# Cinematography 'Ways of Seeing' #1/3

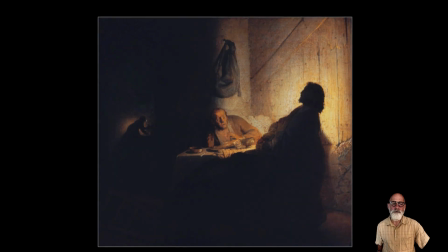This is one of his early works, and it's called The Supper at Emmaus. And for those of you who know the story, it'll inform your understanding of the picture.
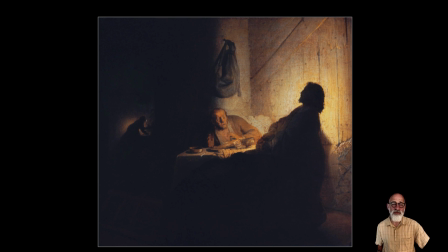And those of you who don't know the story, the picture will inform your understanding of the story. So let's just talk through it a little bit.
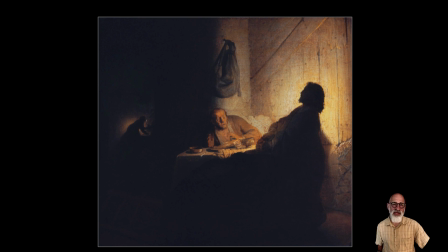As cinematographers, as painters, you can see as a painter in 1626 or whenever this was painted, Rembrandt is concerned with light and dark, and you can see where he's placed the lights. And here, if you look
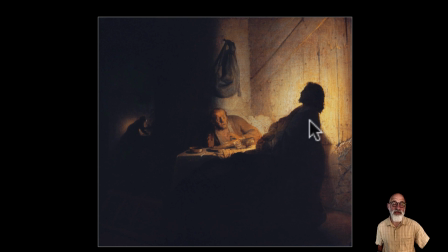where he's placed his, let's call it his key light, the most important light in the picture, which dictates how everything else is lit or unlit. And he's placed a light between this character and the wall.
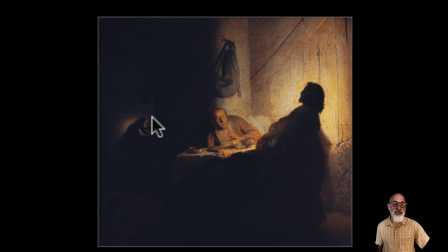And then he's done the same thing, I think arguably here, or he's just put it to the right and he's put it behind, I don't know, a box or something. It's probably a little candle, oil lamp, I expect. And it's just catching the edge of that
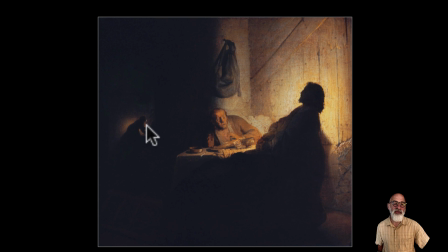figure's outline and then throwing past her that little glow onto the wall, which outlines that figure's back as they stoop forward, doing whatever they're doing. Probably preparing food, I guess. It's called the supper at Emmaus.
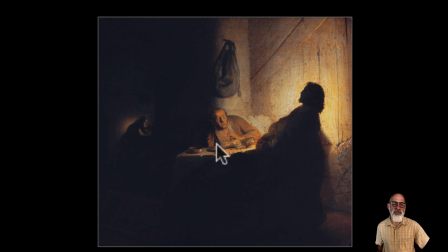So, of course, this is the supper where the action's taking place. And this light here, which illuminates the wall, this key light, we're going to call it, is placed behind this character,
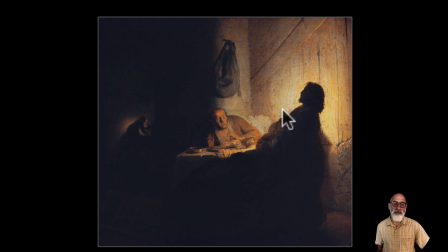and it turns him into a silhouette, a black shape, a cut-out figure. And there's a reason why he's done that.
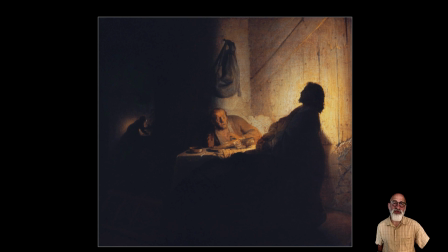And there is a reason why we would do that as cinematographers. Maybe you want to hide something about that character. Maybe you want to keep an aspect of them mysterious.
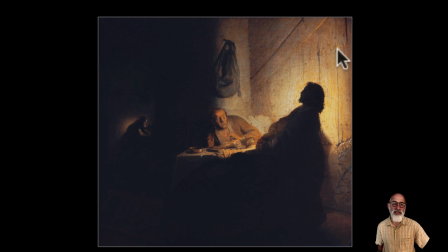And interestingly, that same light that he's placed, that same key light that's shrouding this figure in darkness, the same light is illuminating this figure here with a bounced soft light off that wall.
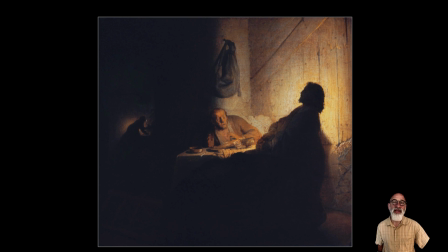And that enables us, obviously, to study that figure, to study that character, to get some insight into that character.
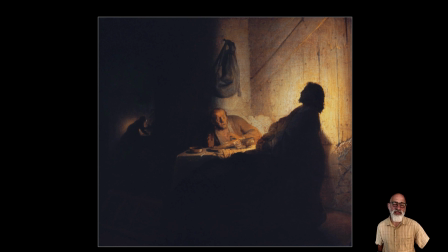And you can see, if you spend some time looking at this, you can go back and do that later, that he looks shocked. He's in disbelief. It's kind of as if he was sitting there to have his own supper with his wife, maybe, with a friend in the back of the shop there.
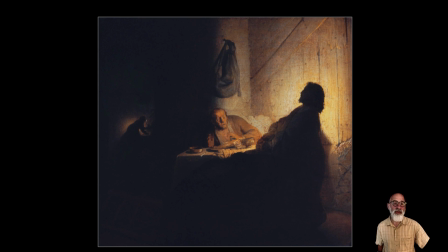And this figure has appeared out of nowhere, and you can see his shock. As I say, if you know the story, you'll know this figure is Christ after he's been crucified on the cross.
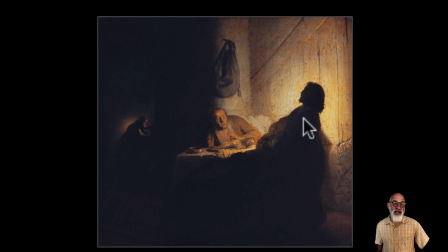So theoretically, he's dead. And yet here he is turning up at this supper table in a place called Emmaus. That's why this guy who knows him looks so horrified and shocked. I don't know, maybe he went to the funeral.